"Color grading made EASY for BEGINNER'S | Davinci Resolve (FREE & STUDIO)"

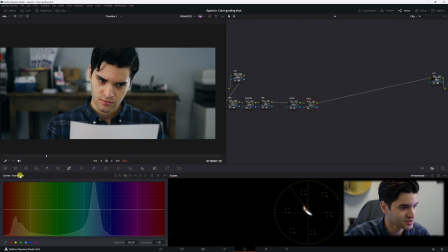That's what hue versus hue means. If we go to like hue versus sat, that means we're adjusting the saturation of our color. So right now we're gonna adjust the color of our hue. We're gonna go over here, we're gonna take a sample of our skin, click it, and it'll pop up right here on the hue versus hue curves.
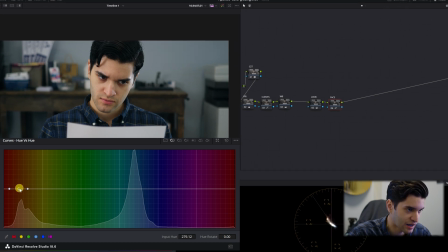And I'm just gonna kinda drag up a little bit,
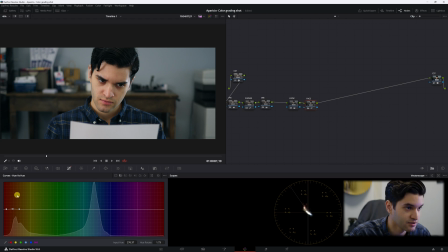just a tiny bit, to get some of that green teal out of my face. So we'll go off on with the face. It's very subtle, but I've kind of brought my face back a little more, right?
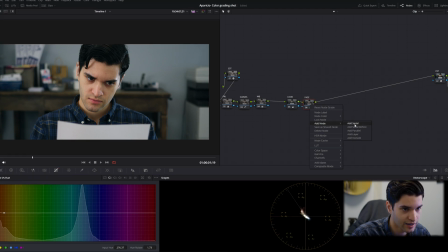Okay, cool. So now what we're gonna do is, we're going to add another serial, and you kind of want to make the shot pop a little bit more.
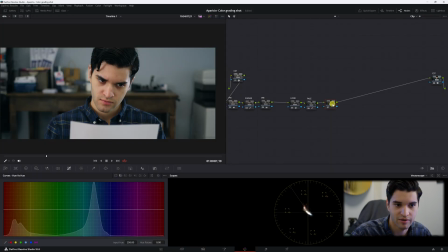It's already popping, but we can be a little bit more dramatic. So what I like to do is, go ahead and create a node, and then go ahead and label it PW for Pharrell Williams. I'm just kidding. It's gonna be for our power windows, okay?
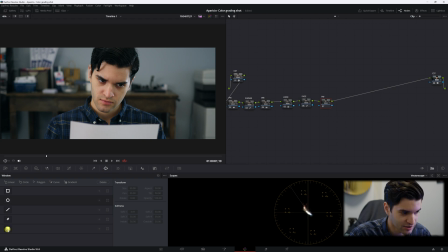You're gonna go over here to your window, and you're gonna click down here to your gradient, and go up here to your highlight, turn it on to see what you're doing.
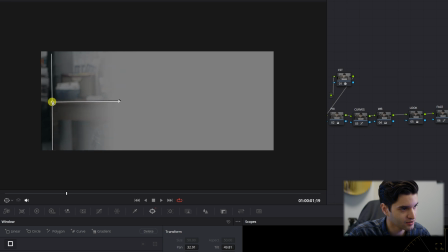We're gonna stretch it out to create softness, okay? And I'm gonna drag it here, so while I'm targeting the right side of the frame, the left side of the frame.
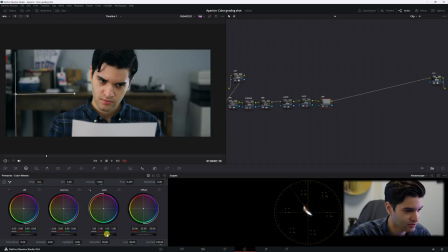Jeez. We're gonna go back to our primaries, and we're gonna drag down our gain a little bit and our gamma a little bit, okay?
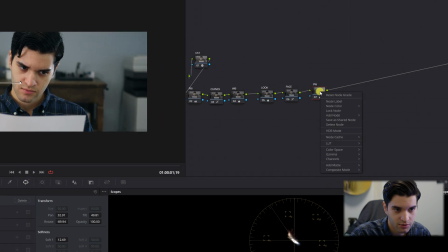And then we could spread it a little more. So now what you're gonna wanna do is right click, add node, and add a parallel.
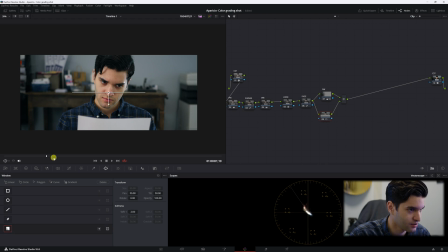And this is gonna be the same thing, but on the other side. So we're gonna click our highlight to see what we're doing.
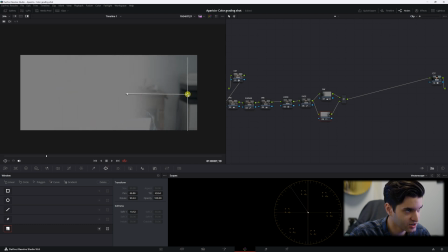And we're just gonna adjust like that.
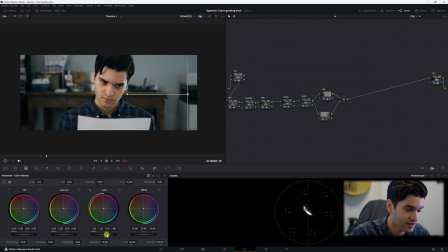And then go ahead and drag down the gain a little bit and the gamma a little bit. Not as much as on the left side, because you can see a good amount of light is coming from this side.
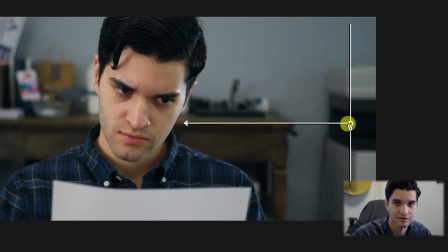So we don't wanna make it too dark to make the shot look unnatural.
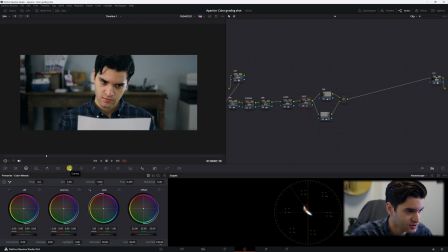And now we could even go back to face, go back to the curves and go to hue versus sat,
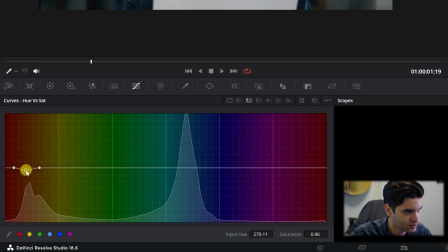highlight my face and just bring down the saturation of my face a little bit.
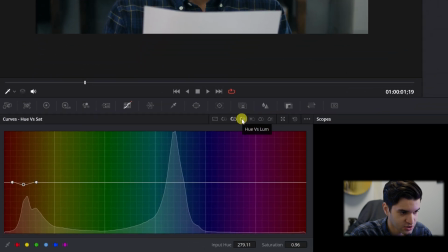And then we can go over here to hue versus luminance. So that's color versus brightness. So we're affecting the brightness of the color.
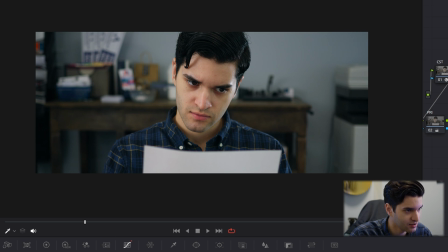Okay, click on my face and drag down a little bit.
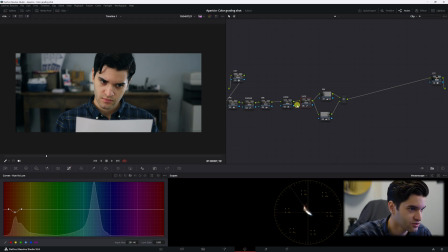And why we did those two things is just so my face isn't looking a little bit unnatural and it's not popping out too unnaturally, because then we would have a problem. And now for your final touch, guys. I know a lot of you out there love some film grain.
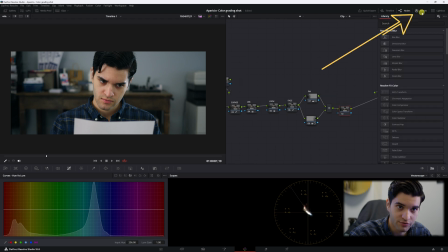You all love that film grain. So we're gonna go up here to effects, type in film, drag it down. We're gonna click here and we're gonna go to 35 millimeter.
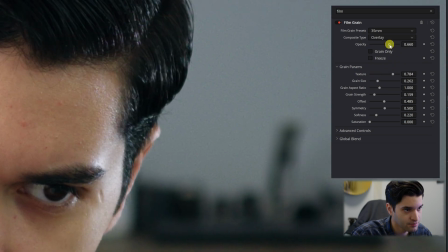Okay, and you can zoom in and adjust it, make it more prominent and increase the grain size.
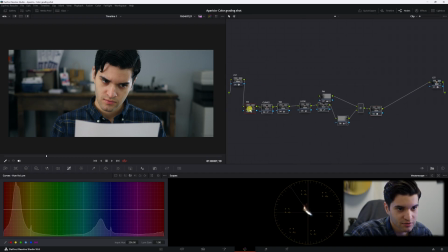Cool. And now our shot is pretty much finished. You have pretty much successfully graded. I'm gonna call this FG for film grain. So what I'm gonna do is go back to my primaries in the beginning.
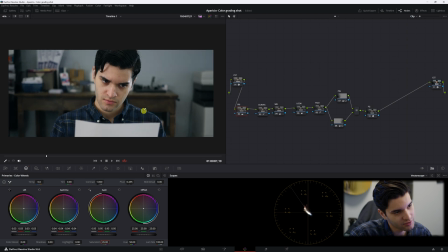I'm just gonna put my saturation to about 45. Okay, to create a more serious mood, because I'm looking pretty serious in the shot.
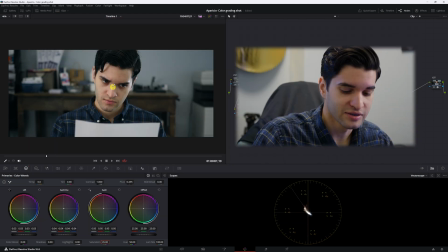What do you guys think? Am I intimidating? Am I scary? Is my look in this shot convincing?
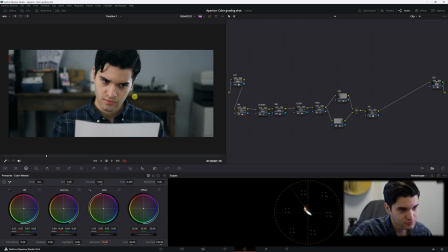If not, let me know in the comments. I think this look is Oscar worthy. So anyway, guys, finally, let's just go through what we just did.
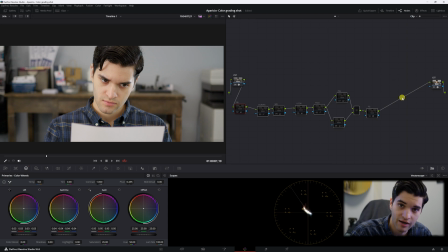We have our basic shot, Rec 709, ugly, disgusting, despicable. Now let's look at the shot with our correction, bringing the shot to
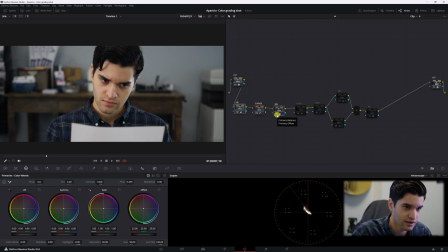correct white balance, decent exposure, and now we're getting somewhere. Now we're like, this looks good.